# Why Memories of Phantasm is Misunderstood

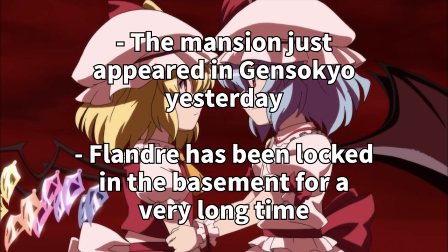2257s
But, this entire plot doesn't really make any sense, considering that they just got to Gensokyo, and Flandre has been trapped in the basement since long before then.
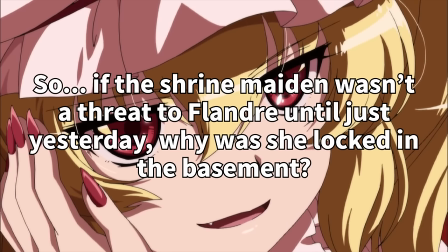2265s
So this revelation just kind of comes out of nowhere, and while it could have been a really touching and emotional scene, it ends up being more confusing than anything else.
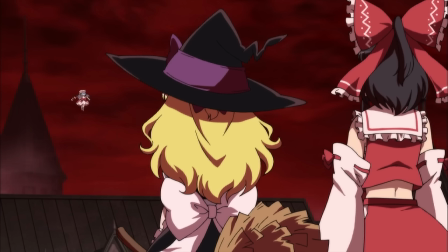2273s
It's really painful to watch the plot blended with Millie's character like this, since she's paired next to Flandre, who is such a more realistic and fleshed-out character.
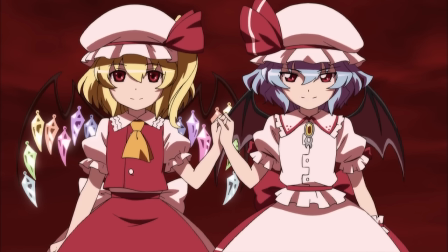2280s
And this is a major issue throughout the series. Memories of Phantasm has a lot of really good standalone scenes, but they don't flow together well into a single cohesive narrative.
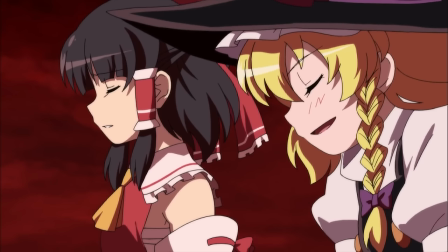2289s
And that statement alone sums up the majority of complaints I've had about the series so far. The Chen Chase scene is great, but it doesn't fit the overarching plot.
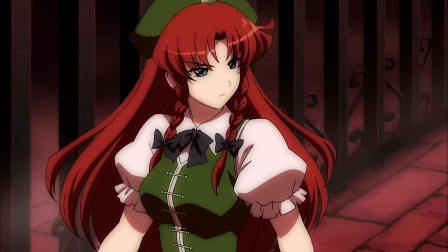2297s
The Mei-Ling fight could have been really funny, but it was set up as if it was going to be something completely different, and then Rug pulled for no reason.
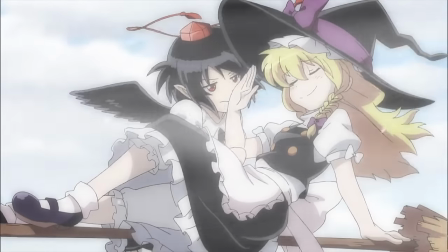2303s
Using Aya as a recurring plot device is a great idea, but she is constantly showing up in plots that she has no reason to be in,
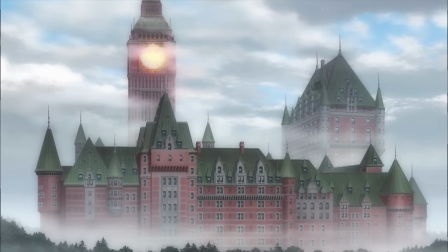2309s
and make up for the fact that the writers just forgot how to characterize any of the main characters.
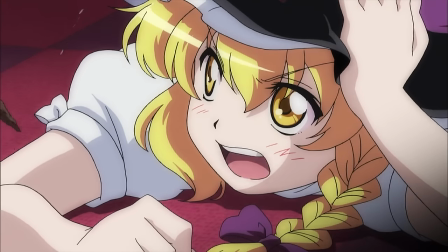2314s
There are of course exceptions, as I've stated that I think that Flanders are really well set up and executed character, and I think she's actually one of the best characters in the entire series,
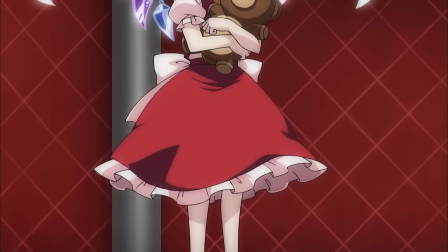2321s
but more often than not, it ends up setting up things that it never delivers upon, or just wholesale copying concepts from other anime,
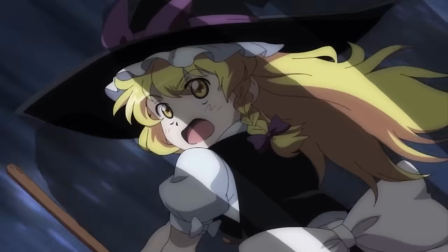2328s
with no regard for how that anime actually uses those concepts. A good example of this is how Suwako fights using a giant stone fist in the 17th episode.
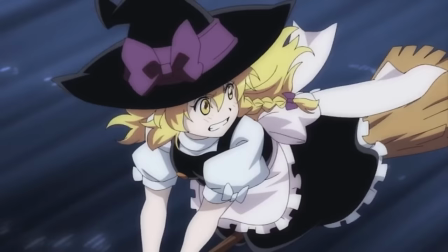2336s
It's a neat concept for Suwako, considering that she can control Earth as a native god. But the fist doesn't really make sense as a shape.
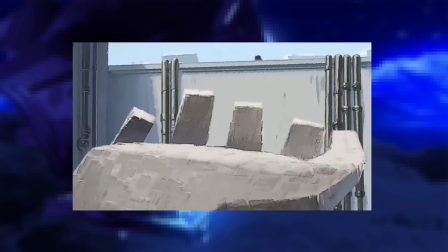2343s
But hey, it's a pretty cool Fullmetal Alchemist reference, right? The difference is that Edward Elric is designed as a hot-tempered and sometimes violent kid,
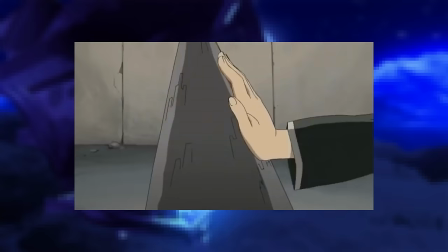2350s
so using alchemy to create giant stone fists not only fits his range of abilities, but it also suits his personality and design.
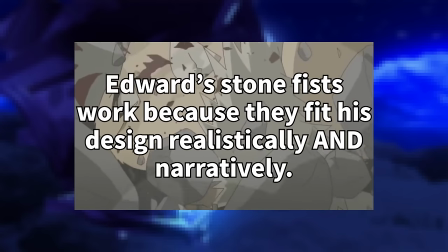2356s
If someone like Edward Elric were real, they would probably use giant stone fists.
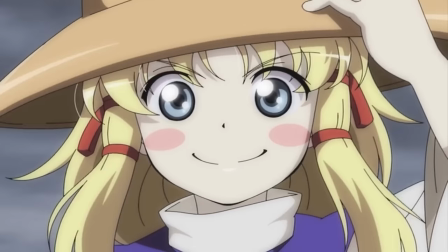2361s
But the way that they set up Suwako in the events leading up to this scene is as a sneaky and secret backdoor goddess.
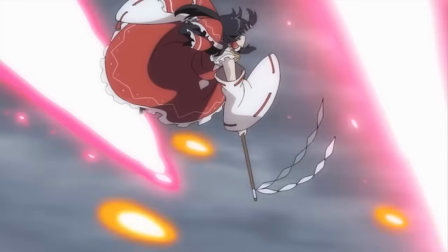2366s
She hides in the back of the shrine, and the other characters call her an ace in the sleeve. So wouldn't it be way cooler for her to summon a giant stone snake to fight with instead of a fist?
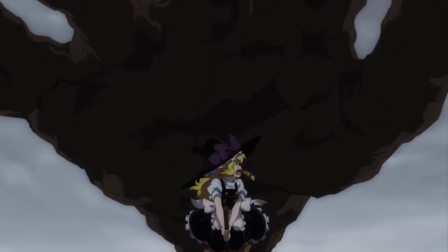2374s
It could be pretty much animated identically to the stone fist, but it would have its own identity separate from the inspiration material.
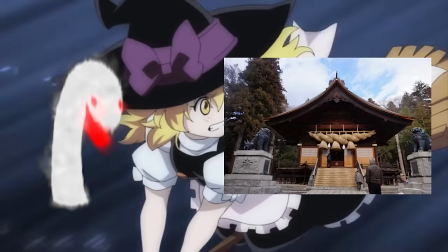2381s
It would match her characterization as being sneaky and deceptively powerful, and it would be a great reference to the source material and source mythology to boot.
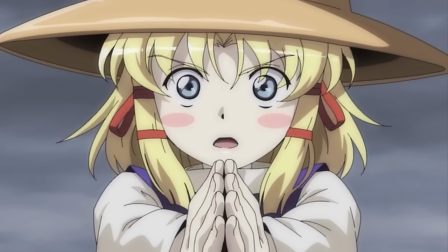2388s
In just about every way imaginable, animating a giant stone snake here would have been a better choice.
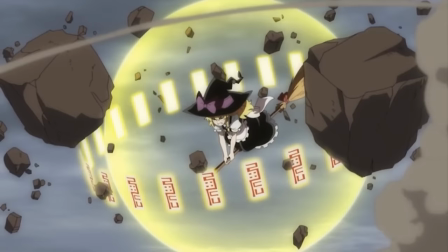2393s
But instead, the writers decided to copy and paste a concept from Fullmetal Alchemist without taking a moment to think about how they could fit it into Memories of Phantasm.
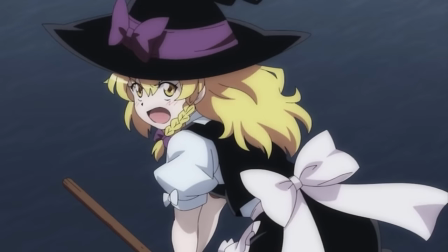2401s
It's sad to see, because there are so many points at which you can see the creativity of the creators thrive.
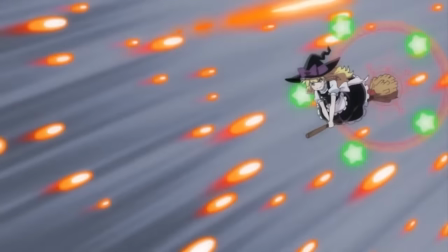2406s
But those few moments are suffocated by a majority of scenes that feel out of place and don't make any sense.
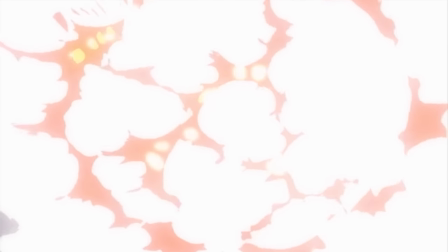2411s
It's the reason that so many viewers of Memories of Phantasm say that it has bad writing.
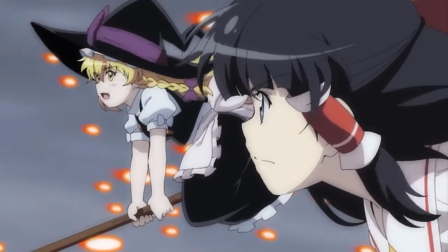2414s
It's not as though the writers don't know how to produce a good story, but they clearly struggled in tying it all together with the ideas they had during production.
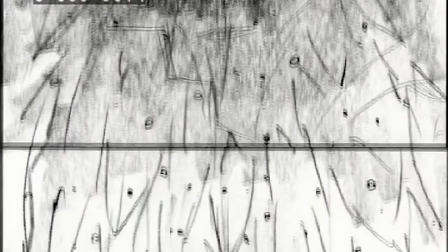2421s
I guess in a lot of ways it plays out like a series of concept animations stitched together in haste, rather than a complete anime series.
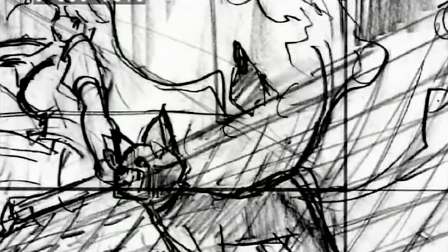2427s
So past this point, I don't really need to go episode by episode, as the things that the series does right and wrong are, by and large, the exact same things that it's done so far in the first four episodes.
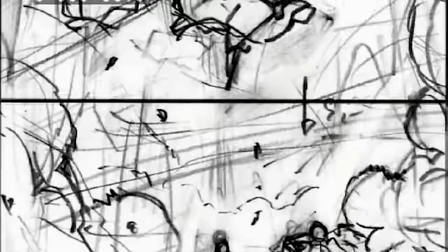2436s
To summarize quickly, every villain that follows the first episode uses the exact same story structure.
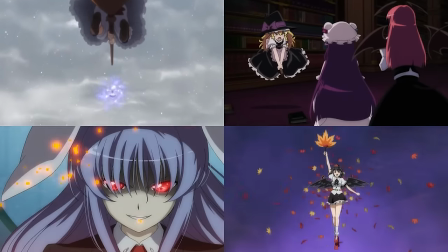2440s
Bad things happen, the protagonists go to check it out, they run into a boss that looks like it'll be a tough fight but is actually a steamroll because of some deus ex machina.
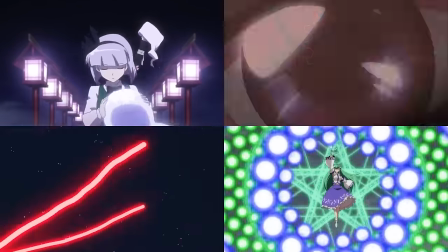2447s
They fight the boss's fiercely loyal, stone-faced second-in-command, and the fight is really good, but it gets blown over for really no reason.
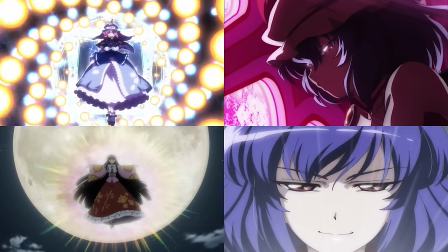2454s
The final boss is some egoist who monologues about how weak humans are before putting up a big fight, and then getting nuked because they overlook something incredibly obvious.
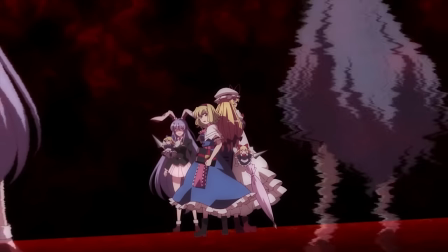2462s
There's nothing wrong with this structure, but there are many things wrong with using it nearly every single time with no twist.
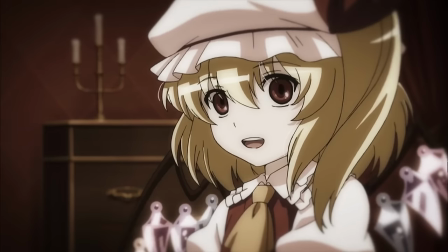2467s
Now, an astute viewer may have realized that I left out a few episodes which don't follow this format. And that is intentional.
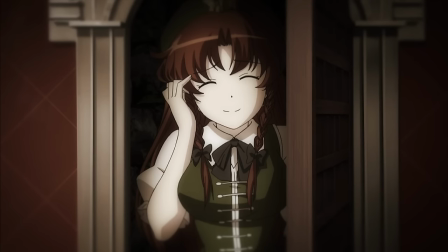2473s
It is because a few times that this series breaks out of this mold to try something new, the results are fascinating.
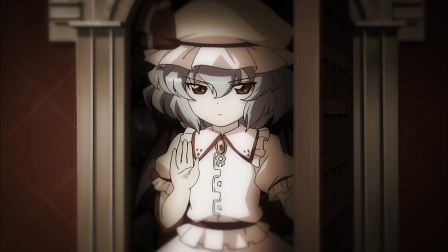2478s
And I have to talk about them individually. Since this show so rarely steps out of its comfort zone, the few times that it does, it shows us how much we are missing throughout the rest of the series.
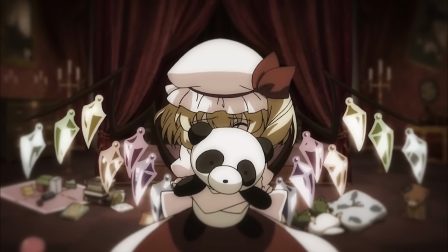2486s
But what are we missing in the first place? What does this show have that puts the rest of the series to shame?
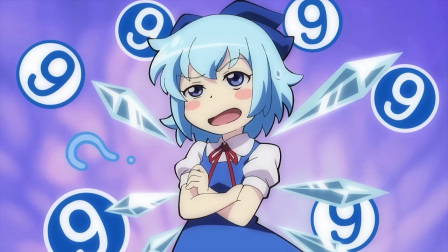2491s
So let's talk about Cheer now.
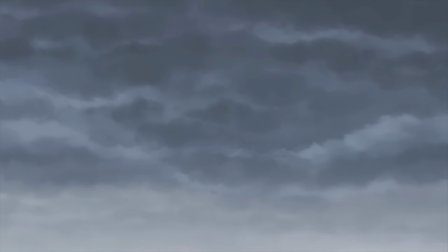2497s
The seventh episode of Memories of Phantasm, titled Mysterious Giant Yokai,
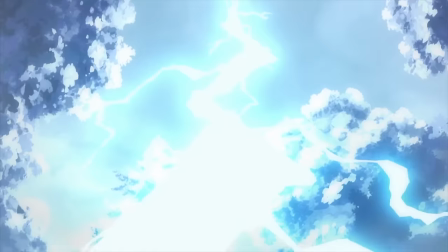2501s
is a filler episode that is so well produced that the rest of the series feels like a letdown by comparison.